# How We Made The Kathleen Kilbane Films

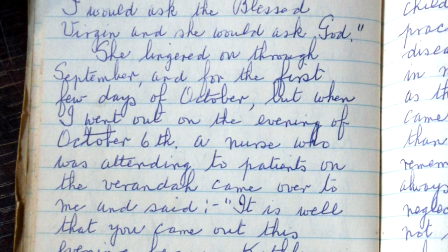(67:07)
At the back of my mind, I really wanted to tell Kathleen's story on film purely as it was written by Brother Conway,
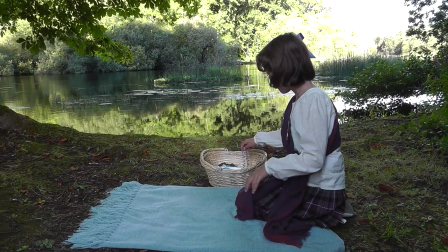(67:16)
without any imagined or extraneous scenes and without lengthy prayers,
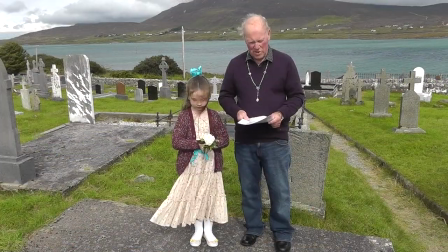(67:22)
just Brother Conway's words narrated by my dad.
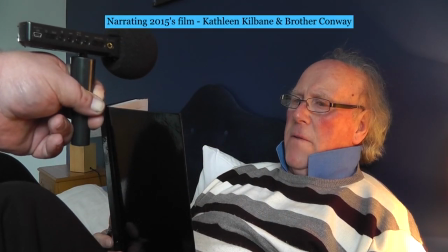(67:26) Another friend of Kathleen's, Canon Fergus, gave her a pious picture. Kathleen thought it was too good for the sanatorium, so she asked Brother Conway to post it to her granny.
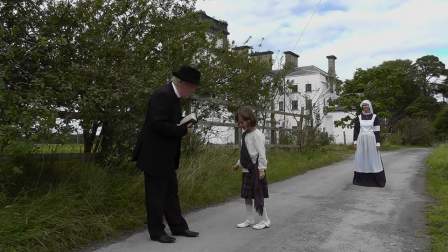(67:40)
In our previous films, my daughter Sophie, who played Kathleen, was just too young at the time,
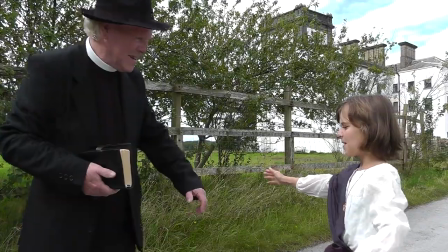(67:46)
and my dad, who played Brother Conway, was just too old to be convincing as a 40-year-old.
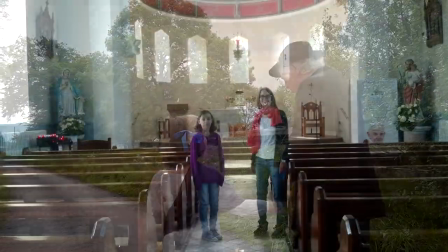(67:56)
But by 2018, Sophie was 11 years old, just the right size, I thought, to play Kathleen.
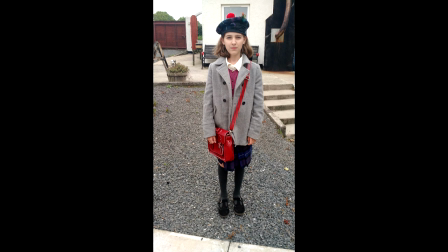(68:04)
But we had no one to play Brother Conway. We couldn't exactly hire an actor, not on our budget.
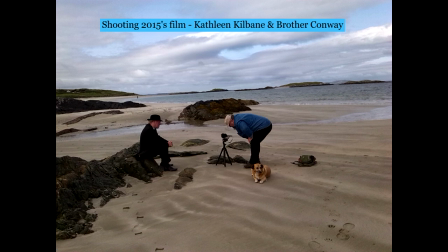(68:13)
In the back of my mind, I knew that I was the only viable choice to play Brother Conway.
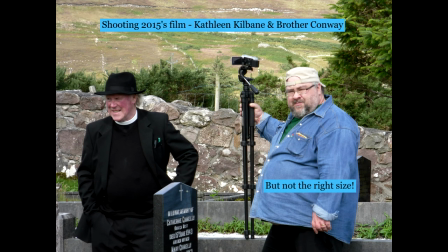(68:19)
I was roughly the right age, and I would be available as I would be shooting the film.
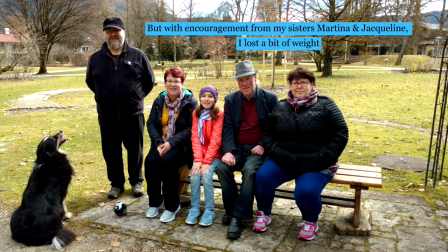(68:26)
I knew I had to come out from behind the camera, and it took a while before I gave in to my conscience.
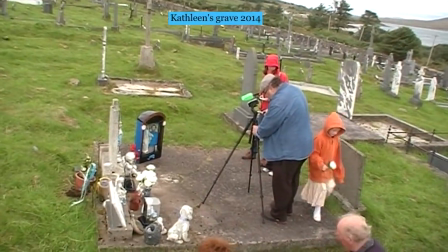(68:33)
Or was it Kathleen whispering in my ear?
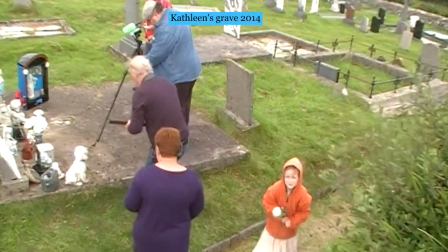(68:37)
And told my dad that I would play Brother Conway, which was a big decision for me,
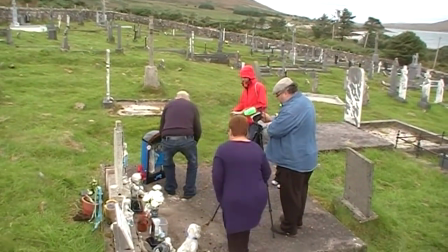(68:43)
as I hate appearing on screen and my acting skills are non-existent.
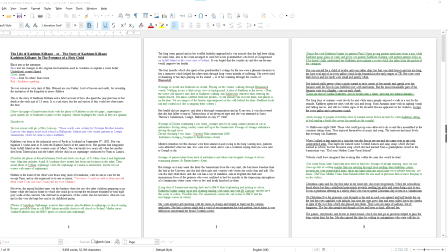(68:50)
So we went through Brother Conway's story and marked out the parts we wanted to appear in the film,
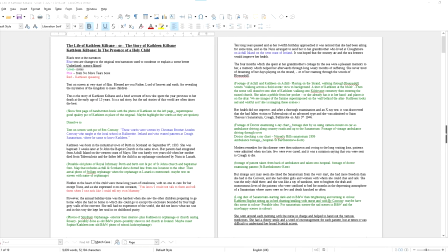(68:57)
and then we would figure out how to shoot them.
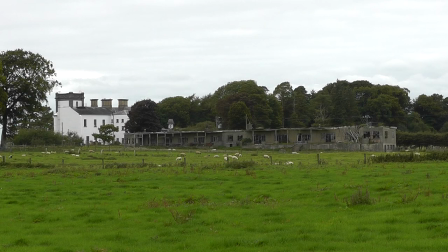(69:00)
As a lot of the scenes take place inside the sanatorium, I decided to make a little sanatorium set in my cellar.
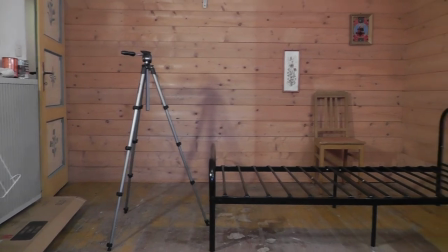(69:09)
We picked the biggest room in the cellar and moved all the old clutter to one end of the room,
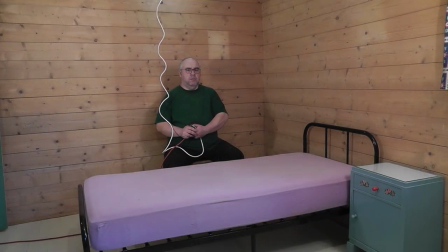(69:16)
painted the floor a light colour, brought an old-fashioned looking metal bed, and with a few more bits and pieces,
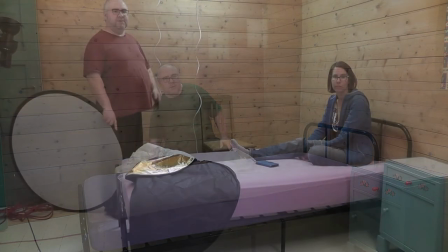(69:24)
we had a very simple and basic looking corner of a sanatorium.
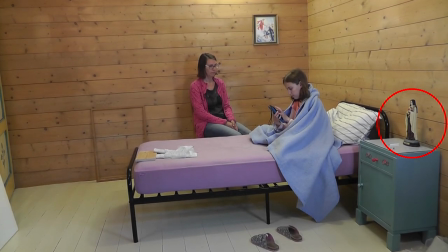(69:31)
Cray Sanatorium's proper name was St. Teresa's, so we felt it suitable to have her statue in the set.
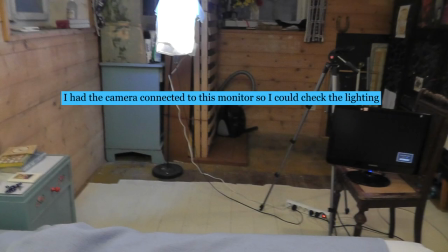(69:39)
I also had to light the set, and in keeping with our use what you've got principles,
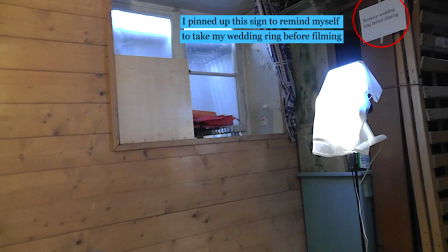(69:46)
I used whatever lights we had, plus white cloth over most of them, to tone down the harsh shadows.
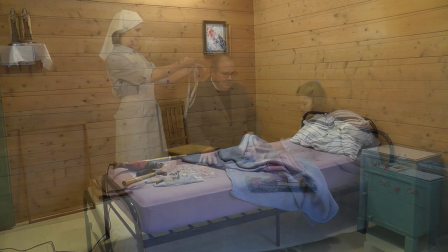(69:53)
And in keeping with those principles, We searched the house, which has been in my wife's family for over 90 years,
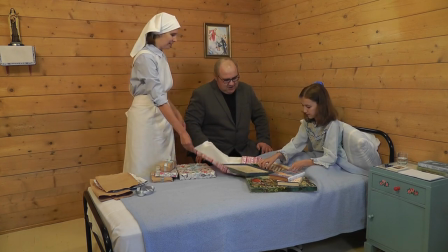(70:03)
and found various period items and props for the film. For me, it wasn't important that the set looked very realistic,
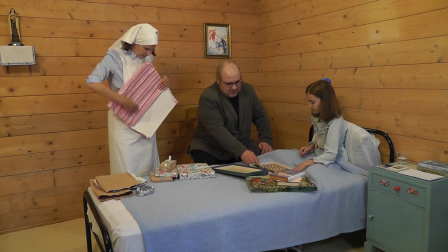(70:12)
because it would be the people within the set and their story that we would be telling that was important. We paid particular attention to Kathleen's costumes.
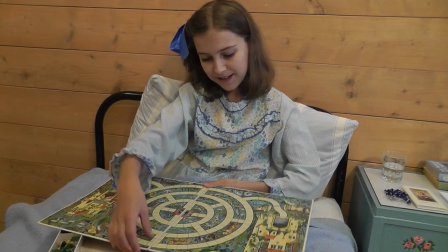(70:27)
The nightdress she wears in the film is actually one my wife wore when she was a child.
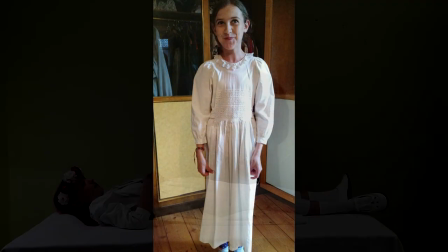(70:34)
And the white dress Kathleen wears for the death scene was my wife's first Holy Communion dress.
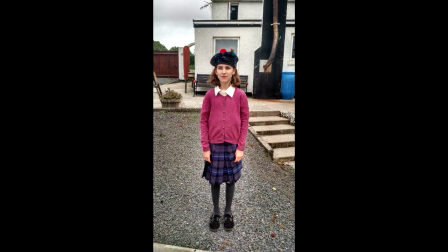(70:43)
I hunted through eBay to find the right outfit
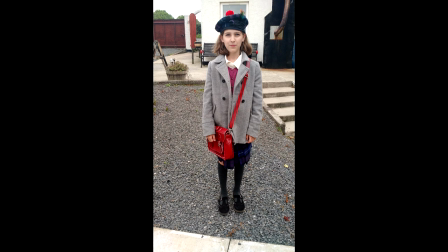(70:47)
Kathleen wears for her scenes on Achill Island and her walk with Brother Conway,
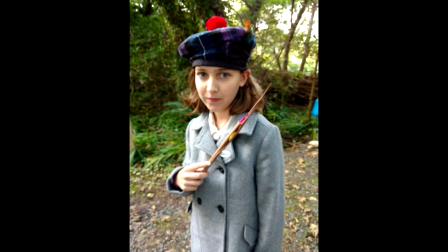(70:53)
which included a tartan beret with a small coloured feather, which is described in the No More Tears book. I had to shave off my beard for the film, and I put a brown powder on my hair to knock a few years off me.
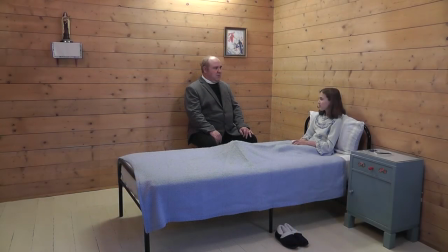(71:12)
We started filming in the cellar set in June or July.
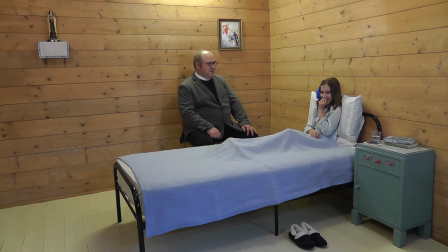(71:28)
We would film about 2 to 3 times a week for a maximum of 2 hours at a time. Unlike our previous films, which were mostly shot in Ireland in the 2 to 3 weeks I was there,
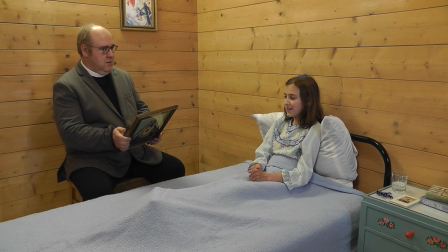(71:42)
we had the luxury of taking our time, and we could reshoot scenes I wasn't happy with, sometimes reshooting the same scene up to 3 times. I was even filming little bits and pieces and doing retakes as late as December when I was editing the film.
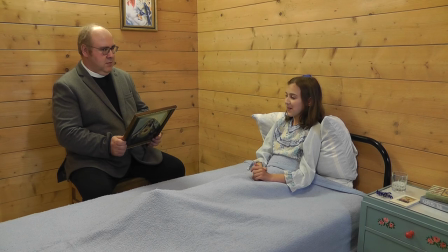(72:02) I know
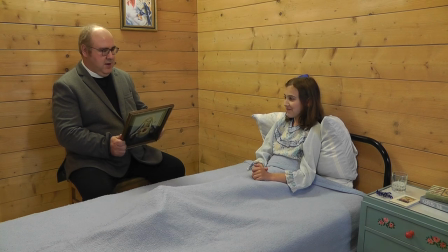(72:06) because Granny sent them. Right, let's do it again. I'll say my line and you try and keep looking at me, pup.
I devised a method of shooting which would make it easier for my
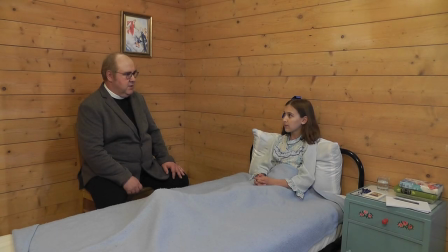(72:16)
camera-shy self and Sophie and not tax or limited acting skills. My dad, as narrator, would speak any dialogue that comes from either Brother Conway and Kathleen, and we would just have to speak those lines normally,
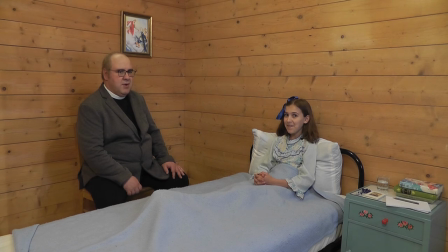(72:33)
without worrying about how it sounded, because I would sync up the narration to your mouth movements when editing the film.
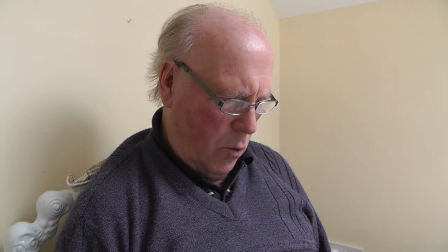(72:44) I said to her on one occasion, "When you go to heaven, you will be a very busy girl,
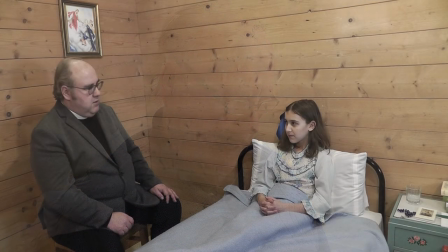(72:50) helping people, just like you used to help the patients here."
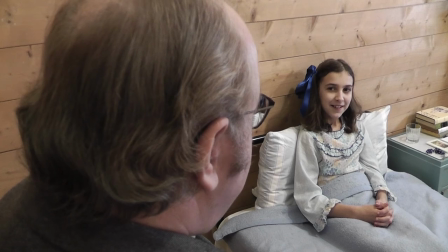(72:54) Her face lit up with pleasure as she replied, "That is what I would always like to do, helping others."
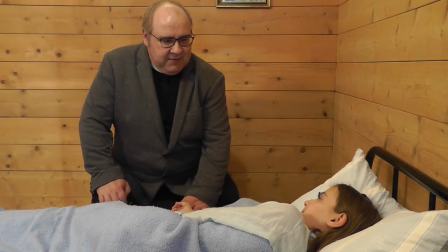(73:02)
And in the scenes where we are shown to be talking to each other, with no specific dialogue in the narration,
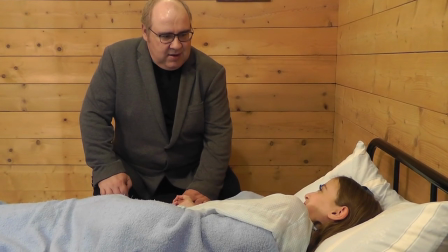(73:09)
we would just chat in general without sticking to any sort of script,
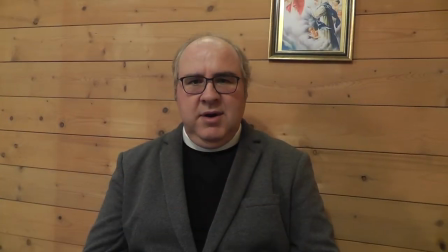(73:14)
or I would give Sophie direction on how the scene is to be played out.
Listening and talking to Sophie.
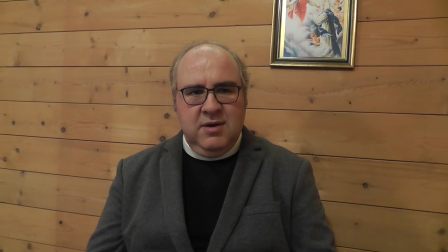(73:21) That's a lot of money for a little girl to have. So it is. Evil.
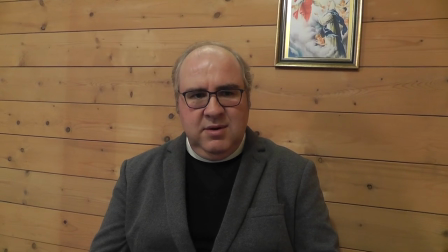(73:29) You little shit.
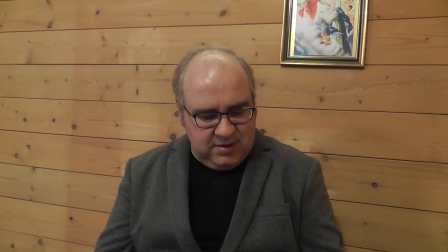(73:33) A few smiles, maybe. Oh, look down at the coin. That was terrible.
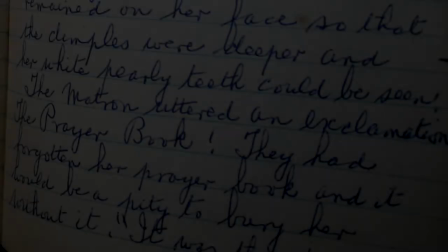(73:42)
I spent some time trying to find a suitable prayer book for Kathleen.
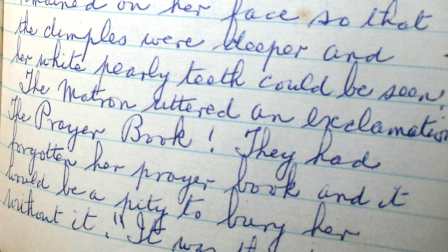(73:47)
It was an important prop.
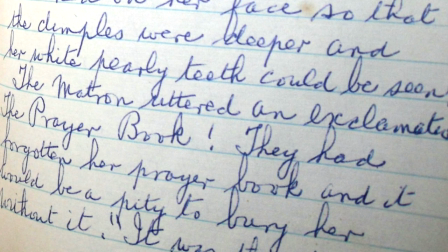(73:50)
Brother Conway had given her it, and it is mentioned several times in the No More Tears book.
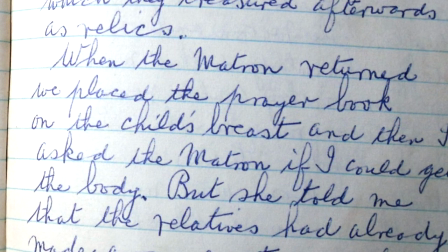(73:57)
When Kathleen died, the matron made a point of going back to Kathleen's locker and retrieving it,
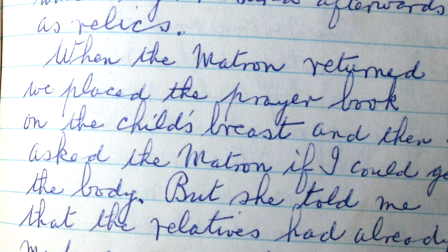(74:04)
and it accompanied Kathleen to the grave. I could not find a pre-1946 one that was suitable,
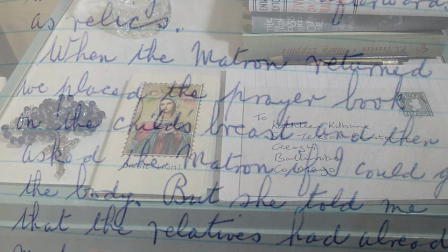(74:13)
so instead I got this little white First Holy Communion
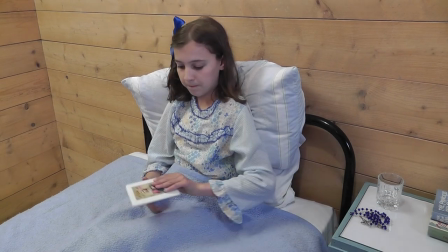(74:18)
child's prayer book from the 1950s or 60s, which came all the way from the United States.
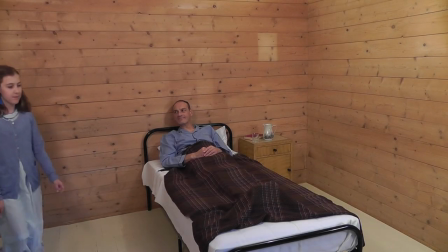(74:28)
I roped in my friend Paul Seston to play the part of a patient.
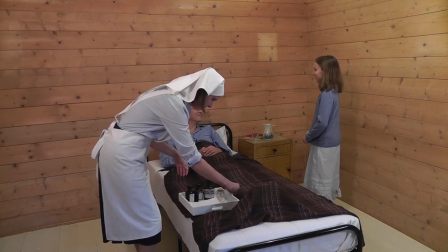(74:34)
We used him for the scene where we see Kathleen helping the nurse give out medicines,
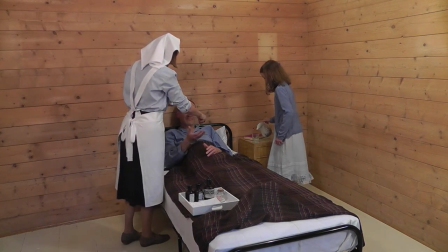(74:41)
and for a shot where we see Brother Conway with a dying patient.
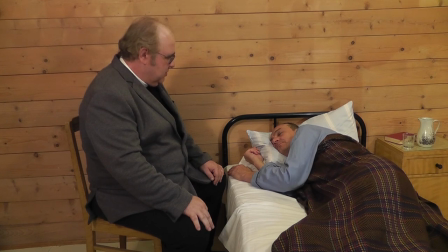(74:47)
We filmed this scene in the same cellar room. We just moved Kathleen's bed, put a different blanket on it, and placed a different bedside cabinet beside it.
And you're dying, dead.
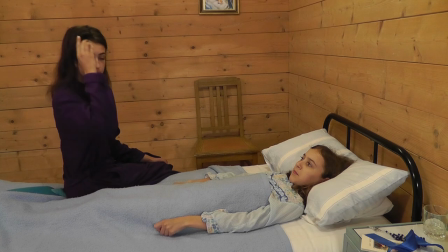(75:06)
And our neighbour, Anna Teresa, agreed to play the part of Rita, who visits Kathleen on the night of her passing. We didn't just confine our shooting to the cellar.
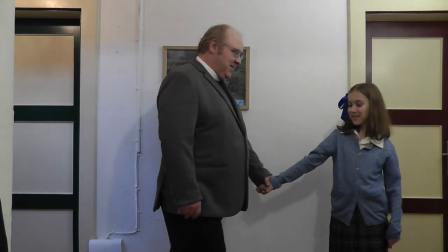(75:19)
We filmed this scene in our hallway, and this scene in my study.